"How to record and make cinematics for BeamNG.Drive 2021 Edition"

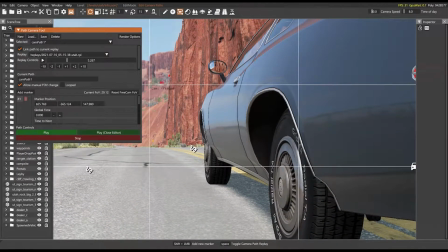I don't know, get whatever shot you feel is cool, and get like a little nice close-up shot here.
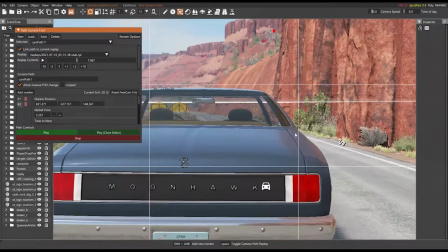A nice little going here through the back windshield type thing.
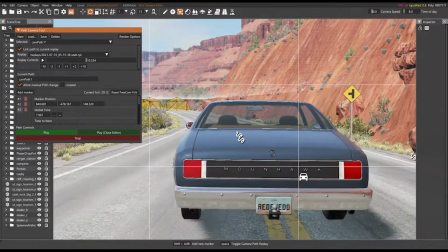Oh, let me do that. Get another cool little back windshield shot.
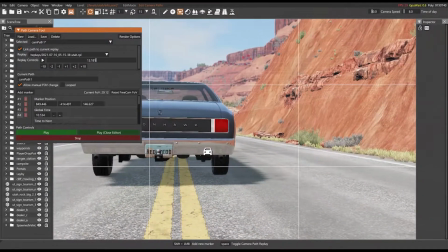Oh, veering off to the side of the road here. Do that.
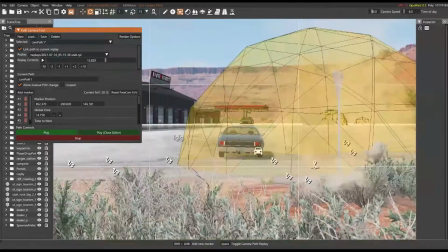Camera wasn't expecting the turn. Oh god, now it's corrected.
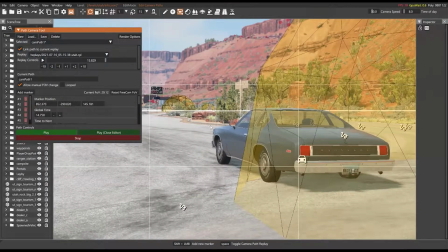It is now following the car.
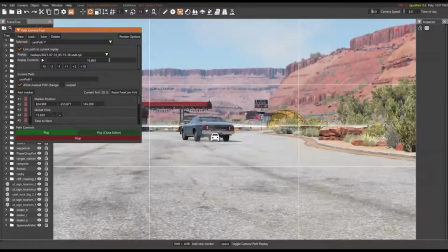Add marker. And the car. Oh no.
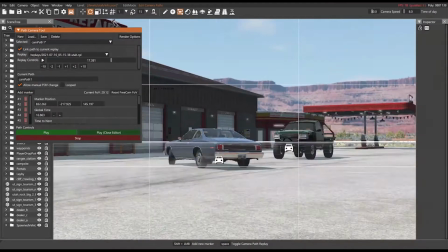Disaster's about to strike. Oh no. Disaster's about to strike.
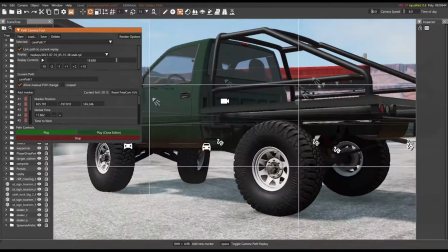Oh no, disaster struck. Oh. You wanna fly around the truck.
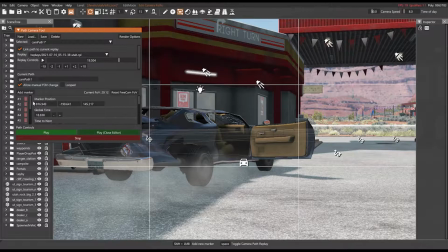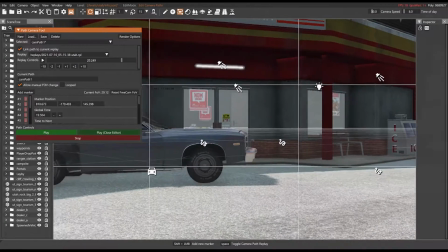And then the camera, since it needs to also slow down,
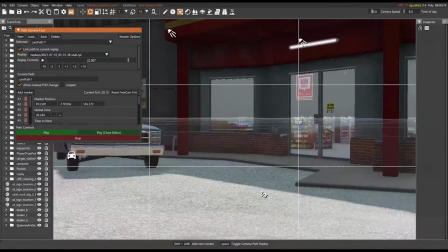it slowed down, and now it's looking at the front of the car.
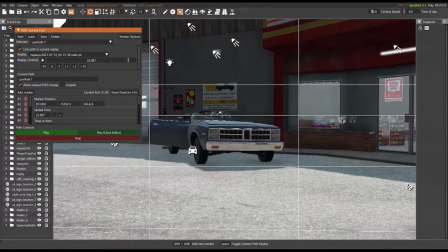And then you can do a little zoom in effect. Oop, wrong button.
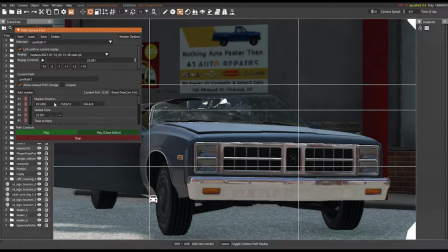And that now takes to the end of the video. And that, my friends, covers that.
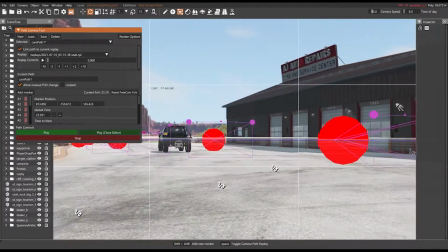So then what you're going to want to do is obviously zoom your FOV back out to whatever you feel comfortable with, because we don't need any more camera shots.
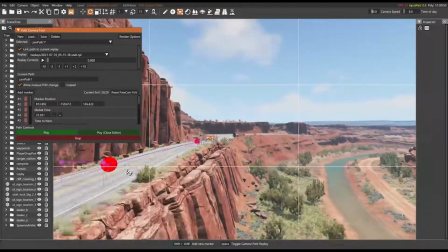Fly down to your buckle, Moonhawk. Bruckle, I should say.
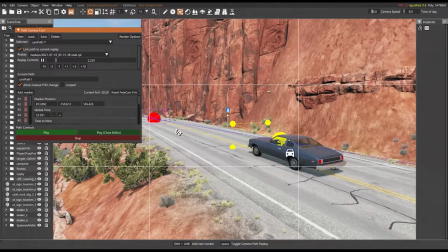And now, that's going to be a little weird, so let's fix that.
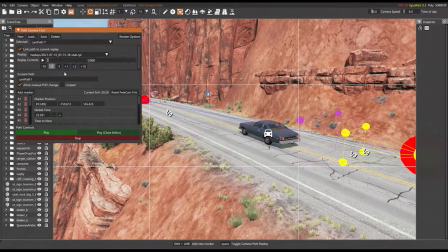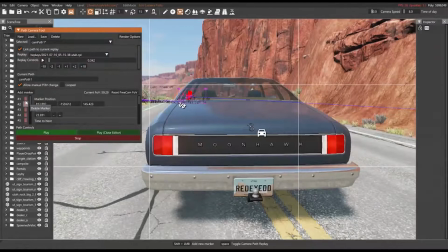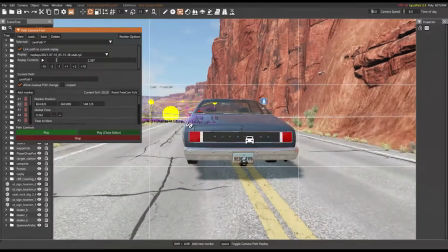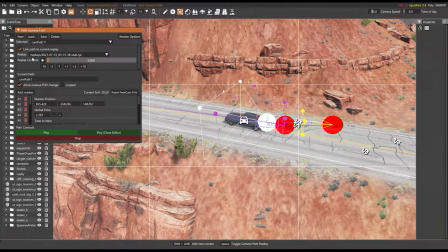So now there's several shots, and hopefully it'll try to stay behind the car.
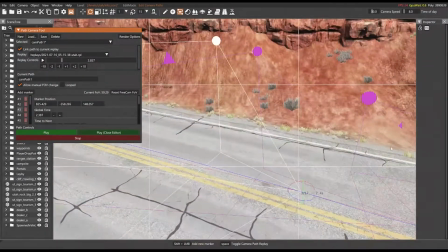Mostly. Alright. That's going to be, that first shot right there is going to be kind of, let's
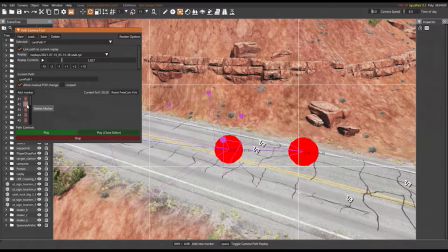delete 3 and 2. Go back here.
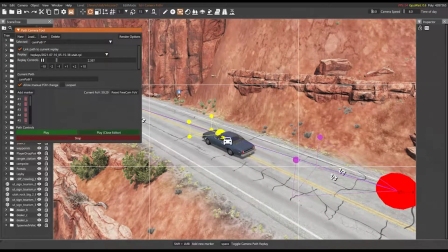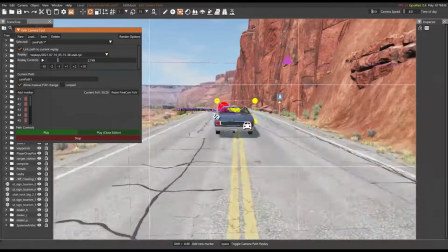Then
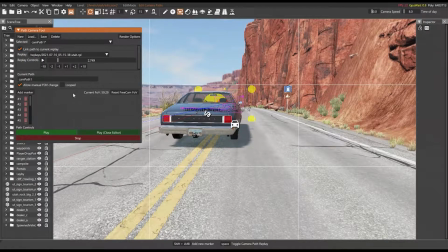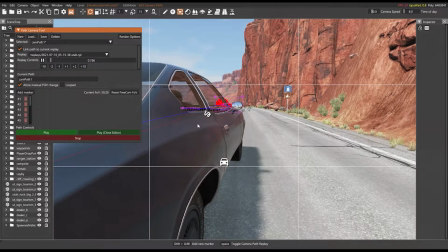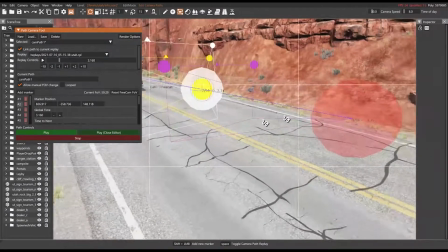should be able to add a marker, and it'll just make it the second marker.
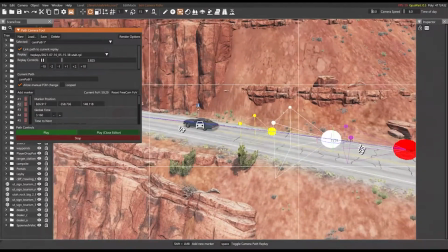Yeah, it starts going. Look at it go. Okay, and now it's going.
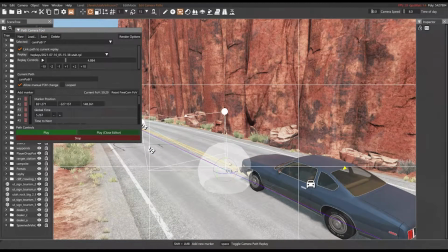Okay. Getting kind of a side shot here, so maybe rotate it a bit.
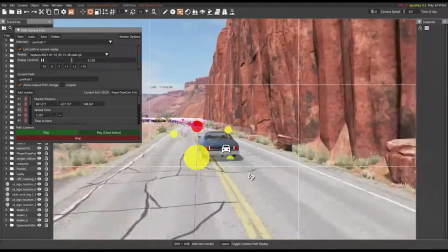Make it look cool, fancy.
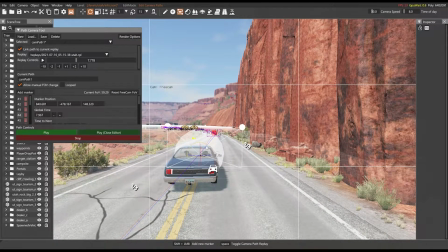Now, these may look over rotated sometimes, but honestly, doesn't really matter.
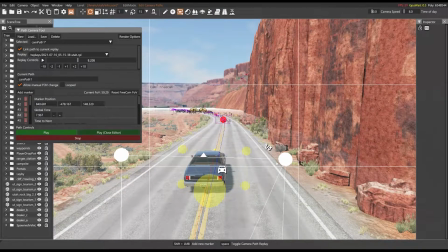It's gonna look great in the end.
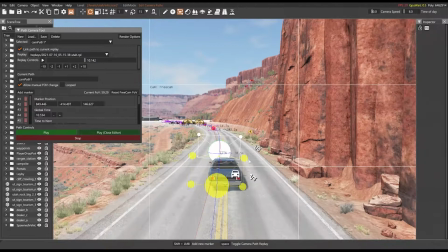With every turn, I normally try to rotate the camera a little bit, so it's like you can feel the turn, you know? It's like, it's not like just a straight camera, always level, you know? Like, it actually feels like it's a drone, or, you know, a camera attached to the back like they would do in Fast and the Furious or something like that.
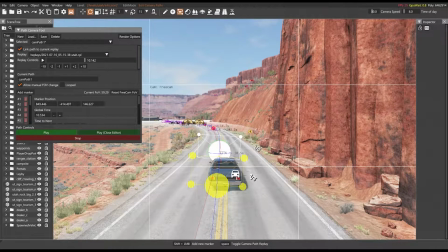It actually feels like there's an actual camera following it, you know, and it's actually moving with the car, and not just, you know, a 24/7 just like stale figure that does nothing.
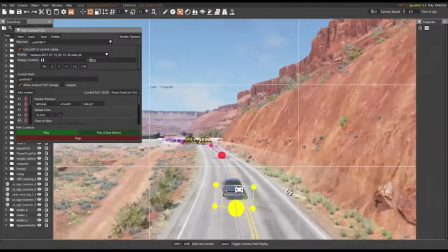You know, you want to have that kind of depth in your video. It'll just make it a little bit better overall.